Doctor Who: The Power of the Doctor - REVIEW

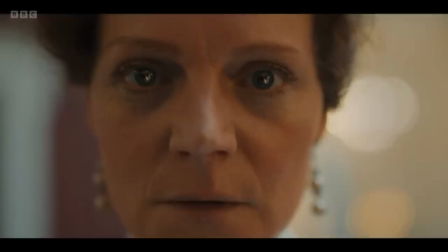21:15 Now, on paper, the actual execution of this in the story is sketchy the master recruits yaz as his companion even though she's
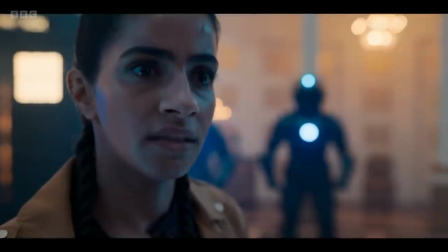21:23 clearly the main one who is set up to maybe stop him and promises to go on an adventure and then the next time we see the master he's on this strange
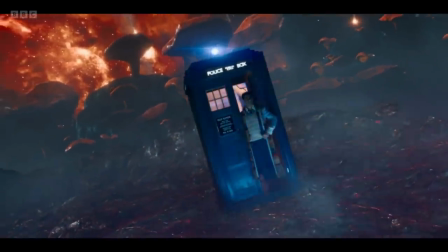21:31 mushroom planet watching two other civilizations destroy each other he claims he
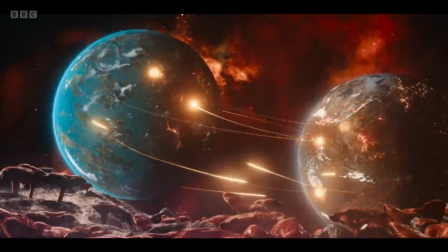21:36 caused this but we have zero context here like literally zero
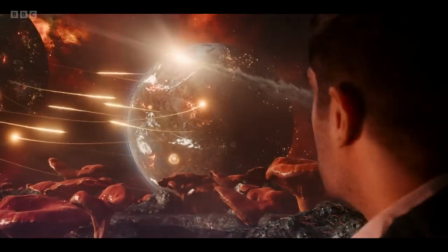21:41 was there some sort of off-screen adventure that took place between scenes did the master
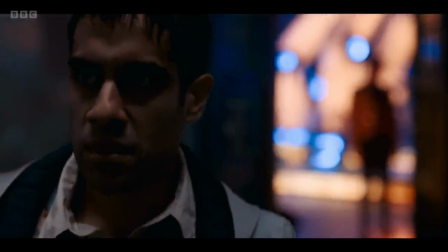21:46 already have this planned out or did he just arrive somewhere and improvised this feels like
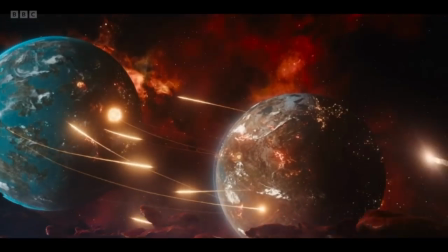21:51 a pretty key part of his plan and his philosophy in this episode and the
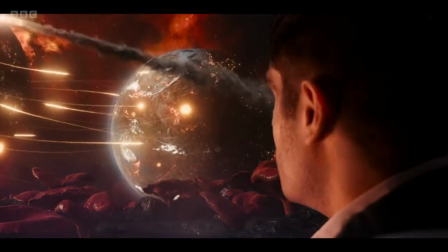21:55 audience aren't privy to any of it but in terms of the actual personality
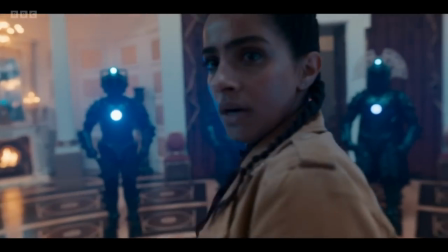22:00 and charisma of sasha doan he is firing on all cylinders here i
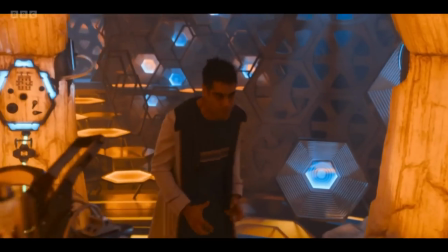22:05 genuinely love that scene when he's in the doctor's tardis wearing her costume
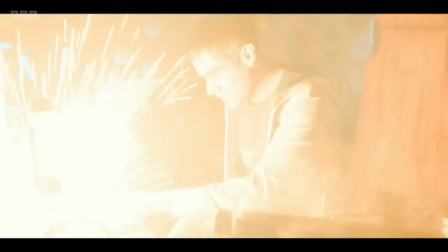22:09 and really maliciously toying with yaz and the tardis mocking yaz's
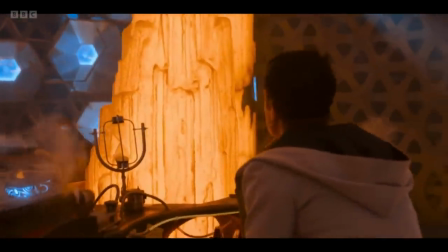22:14 sticky notes that she uses to help her fly the ship and this reversal of the
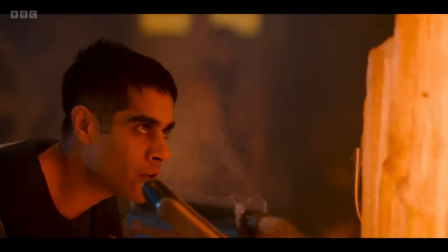22:19 master's catchphrase i am the doctor and you will obey me and when
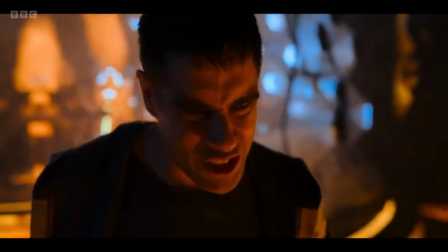22:24 the master gets right up in yaz's face it's actually scary but the moment he
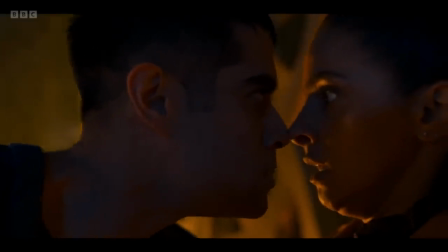22:29 screams at her you can almost see in his eyes the realization of what he's done it seems to wash all over him before
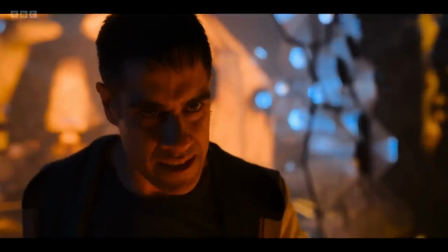22:37 he recoils from the pain of the regeneration watch closely it's
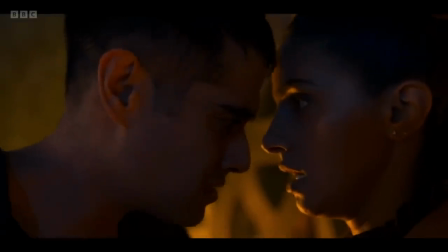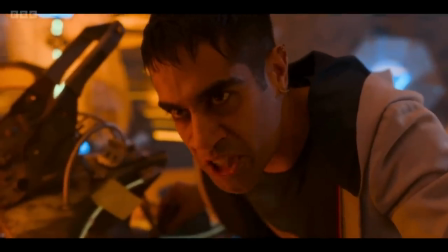22:53 almost like he can't quite believe that this has happened that there's a universe without the doctor and her shoes are now his to fill a tinge of regret
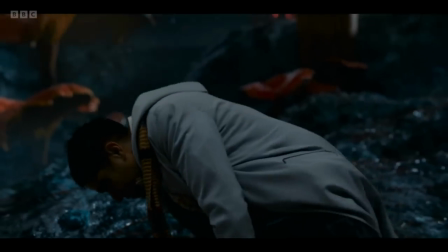23:01 and he doesn't seem wholly self-assured it makes sense that the next thing he'd do is start wearing a frankenstein amalgamation of the doctor's old
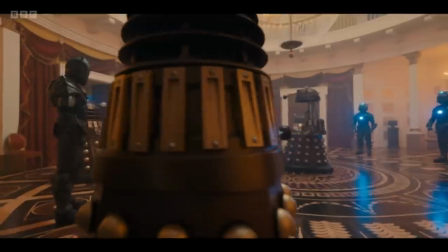23:10 costumes and don't forget the master even refers to his alliance with the daleks and the cybermen as his own fam the doctor's adversaries being
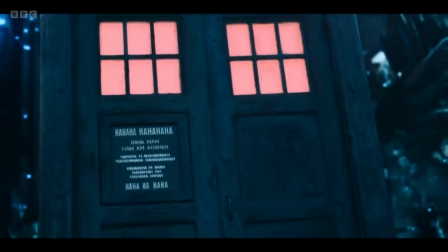23:18 the counter to her companions it's on the nose but i can dig it and in the end when the doctor gets her body back and puts everything right the
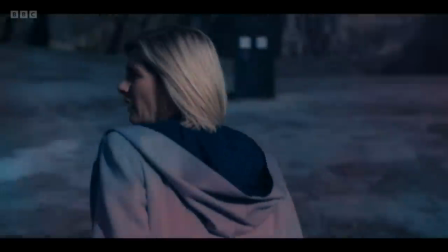23:26 master is dying on the cyber planet alone and in the dirt he's got no one and that's why he loses.
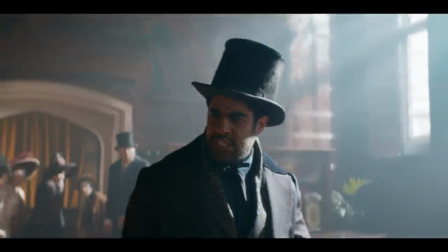23:33 It is a tragedy. In Spyfall Part 2, he describes himself as knowing in his heart that he's in the right place, doing what he was made for when he kills.
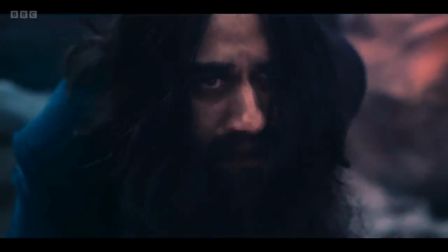23:43 This is his lot in life, and he hates it, which is why he fought so hard in this special to change it.
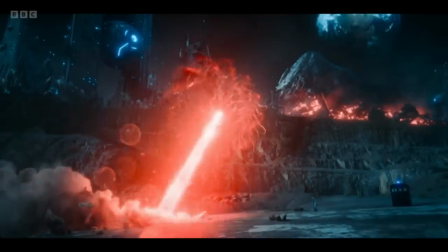23:49 But ultimately, he is the cause of the 13th Doctor's death,
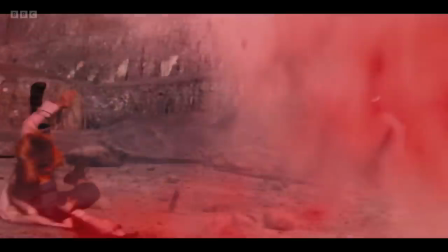23:54 redirecting the Quarrenx's energy being towards her prior doctors have died to old age radiation poisoning
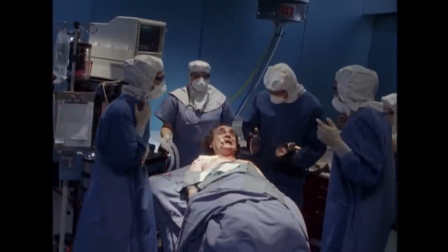24:00 fallen american health care but for 13 it was a big bloody laser
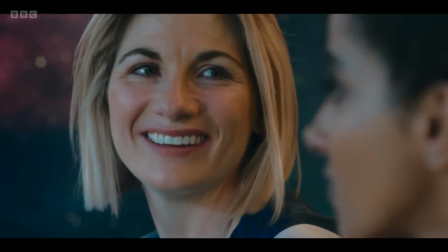24:06 now i've talked about all of the big story stuff that i wanted to so
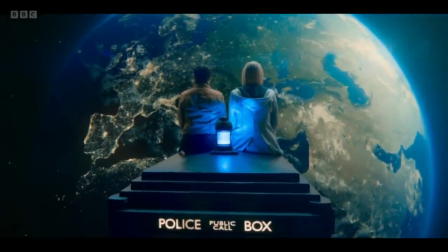24:11 let's go over some random observations i had both good and bad in no particular order literally i've just written a list the quaranx takes the
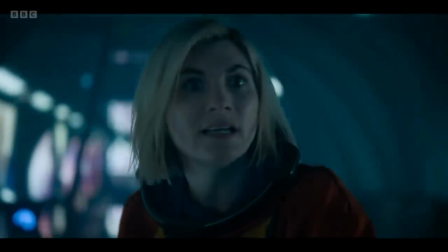24:18 form of something that the onlooker wants to protect since we first see it in the story through the perspective of the doctor it takes the form of a
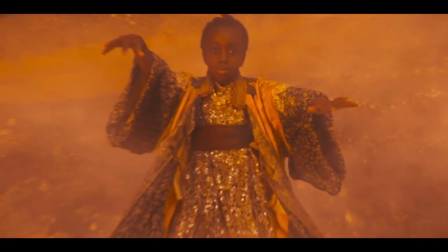24:26 young black child possibly a call back to the timeless children but a cool bit of visual storytelling as to what the doctor would want to try
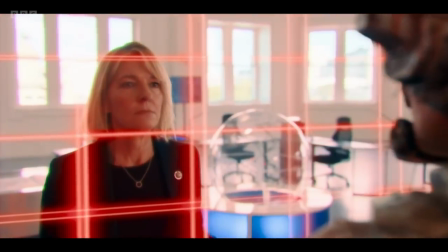24:33 and save the most kate stewart makes a big deal in this episode about saving the unit soldiers from the cybermen but we only see her and tegan
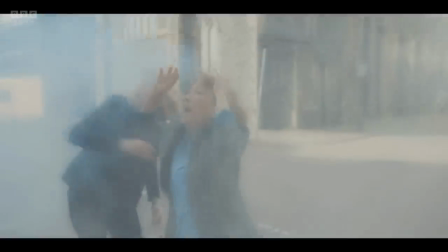24:40 escape the exploding building i guess all those other soldiers can just die i really like the scene where tegan is trying to sneak through the elevator shaft
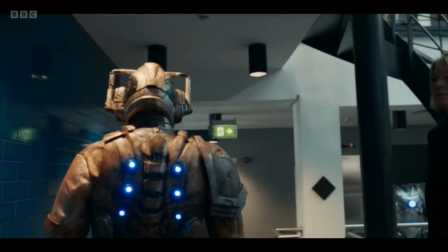24:49 only for her to stumble and a shad hears her patrick o'kane really is terrific as a shad he's a really menacing villain he deserved to
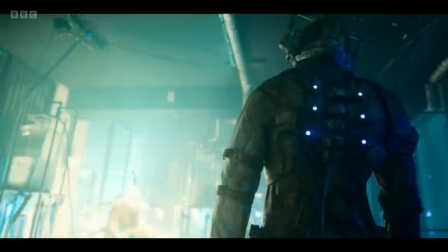24:57 be in stories that centered around him more